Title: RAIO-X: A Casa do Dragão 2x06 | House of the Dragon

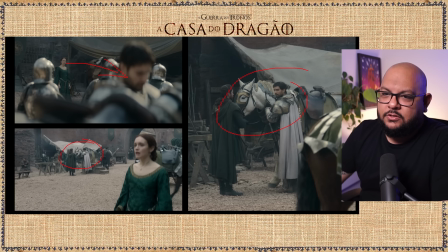(28:36)
Ela foi falar com Kolo, mas seu irmão chegou e ela ficou distante do Kolo, então ela não se despediu do Kolo nessa cena aqui, que inclusive fica olhando pra ela. Enquanto ela tá falando com o irmão, ele quem tá no foco, e antes de falar com o irmão, mostrando como se ela estivesse procurando, ela fica ali de longe olhando.
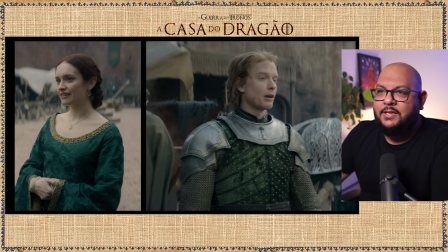(28:52)
Muito legal. E aí o irmão fala, e vem a cena que a Alice sente sorrir. Gente, a Alice sente sorrir, gente. Que legal. Eu fiquei tão tranquilo com a situação da Alice sente sorrir. Não sei se não, tem quem goste.
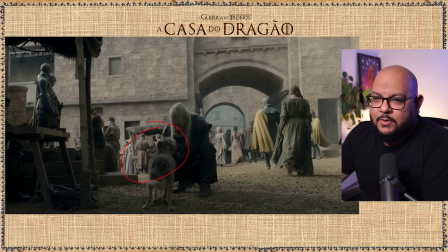(29:02)
Cachorro fiapo de manga. Coloquei até na resenha, né? O Rio ia colocar o bichinho pra ensopado, ia virar uma sopa, mas ele tava bem magrinho, viu? não sei se ia dar muita sustância não.
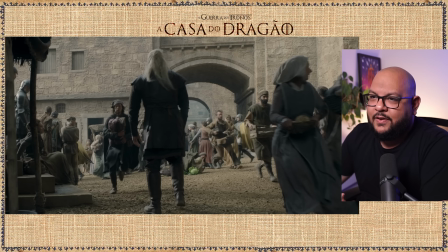(29:14)
Ainda bem que não foi pego aqui. Só que agora o que eu quero começar a falar é que é muito difícil fazer a cena assim, eu já falei várias vezes em vários vídeos, em vários raios-x, é muito difícil, mas de todas as cenas muito difíceis que foram feitas até agora,
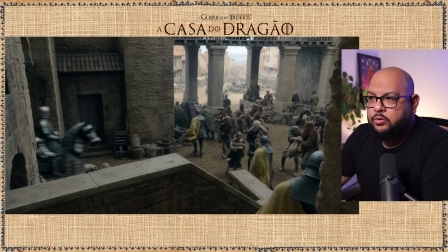(29:28)
essa da correria, esse que eu vou chamar do estouro do povo, é a mais difícil de todas. Difícil quanto, PH? Mais difícil muito. Antes, só um ponto aqui, tá? A cena é toda montada aqui nesse espaço menor, tu percebe? Mas aqui tem um fundo verde, então aqui nessas colunas eles botam o fundo verde para mostrar o mar,
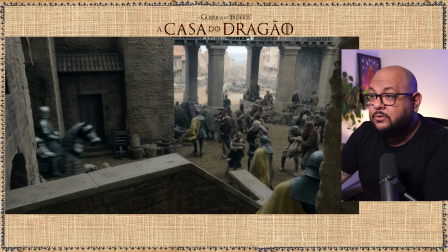(29:47)
para mostrar um pouco mais aqui de Porto Real, dando um pouco mais de amplitude. Inclusive a cena é colocada aqui de lado para isso, para que fique uma cena com amplitude, tá vendo?
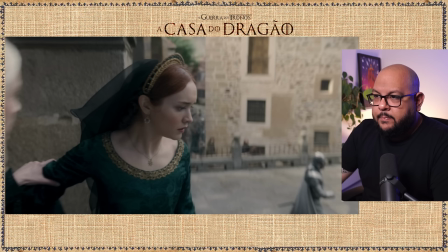(29:58)
Então é isso que eu quero que você perceba aqui também. Aí, prosseguindo, começa a grande cena.
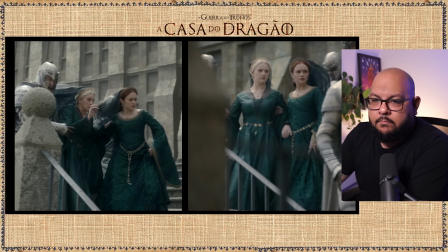(30:05)
A rainha morrendo de medo,
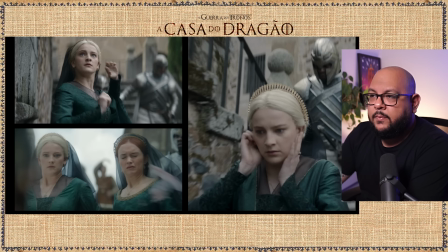(30:08)
super assustada, tensa com toda a situação e vem a confirmação de algo que eu levantei, que a rainha, essa daqui é a rainha viúva, tá? Então, quando eu chamar de rainha viúva, é essa rainha. Mas a rainha, a Helena, ela tá dentro do espectro.
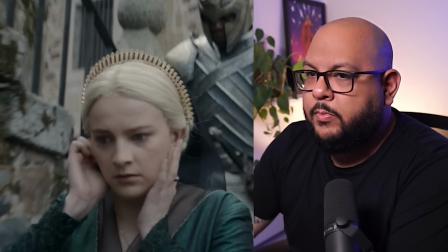(30:23)
Como? Não sei. Não vem a mim. Mas ela é, ela tem alguma neurodivergência porque a primeira ação dela é tapar os ouvidos.
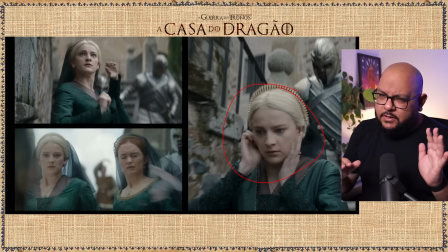(30:32)
E, piaga, como que você sabe disso? Cara, eu sei, confia. Confia que eu sei. Então, quando tem todo aquele alvoroço, ela é extremamente tensa, assustada, as mãos firmes com aquilo dali, e ela tapa os ouvidos porque aquela confusão inteira gera todo esse caos mental, nesse caso, na cabeça dela.
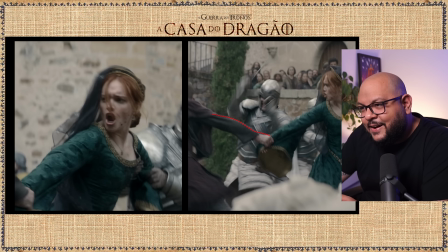(30:49)
Ah, só pra mostrar, quando a mão segura aqui, a rainha, aí você percebe que olha o tamanho da mão desse ator, ou seja, ele tá segurando com a mão aqui, essa prótese aqui, que é quando corta e cai.
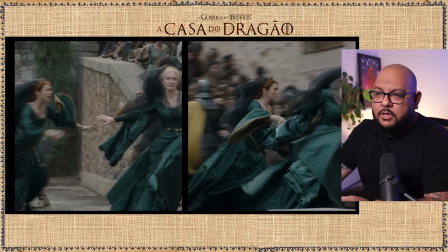(31:01)
Outro detalhe aqui, eu gosto muito da montagem dessa cena, porque na verdade essa cena começa aqui, que é quando a rainha entra no plano e a outra rainha vem puxando ela pra correr, depois ela se desencontra,
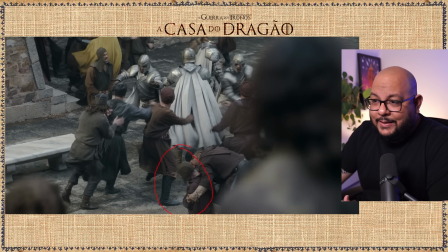(31:13)
mas antes disso, toda aquela confusão ocorrendo, o cara da mão está em cena, não esquecem dele em cena em nenhum minuto, colocam muita gente na frente pra dar uma ideia de que a cena é maior, E outra coisa é que isso aqui foi utilizado quando a Rhaenyra foi visitar a Alicite, ou seja,
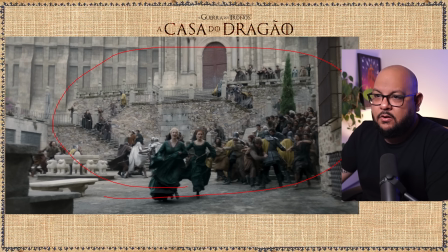(31:30)
isso aqui foi construído muito provavelmente pra essa cena, essa locação, mas por bem utilizaram lá pra Rhaenyra, então é só pra ter uma importância aqui no planejamento da temporada como um todo, né? E mostra também o tanto de gente.
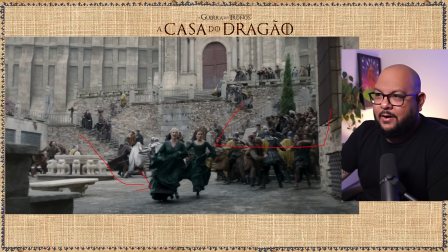(31:42)
Primeiro vem a marcação aqui, então tá todo mundo sendo seguro, né? Os figurantes estão sendo seguros aqui, fazendo aqui uma hordazinha aqui. Mas as atrizes estão livres pra só depois soltar os figurantes.
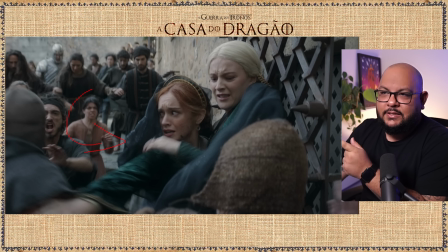(31:56)
Aí é que eles soltam e encurralam aqui as atrizes. E como sempre tem nesse tipo de... Eu vou repetir mil vezes, é muito difícil fazer sendo assim. Quanto difícil? Cara, é muito difícil dias. dias, semanas, ensaia, desensaia, volta, vai,
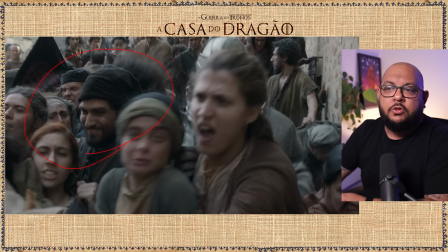(32:12)
filma de novo, é muita gente, mas sempre tem um cachorro rindo, sempre tem um desgraçado que destrói a cena e vai pro ar,
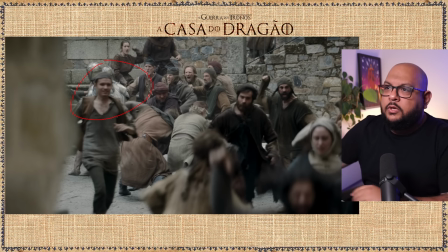(32:19)
sempre. E outro, olha o desgraçado, todo mundo aqui vivendo a vida no personagem,
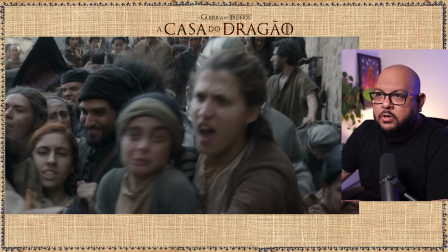(32:26)
no caos, e vem o cachorro e ri, macho. Esse cara é foda. Estragando a cena, pô. Mas não só isso aqui, né? Brincadeiras à parte. Aqui, estandartes da própria rainha, da reineira. Porque ela mandou os barcos, mas os barcos foram com os estandartes. Com os dragões de quatro patas.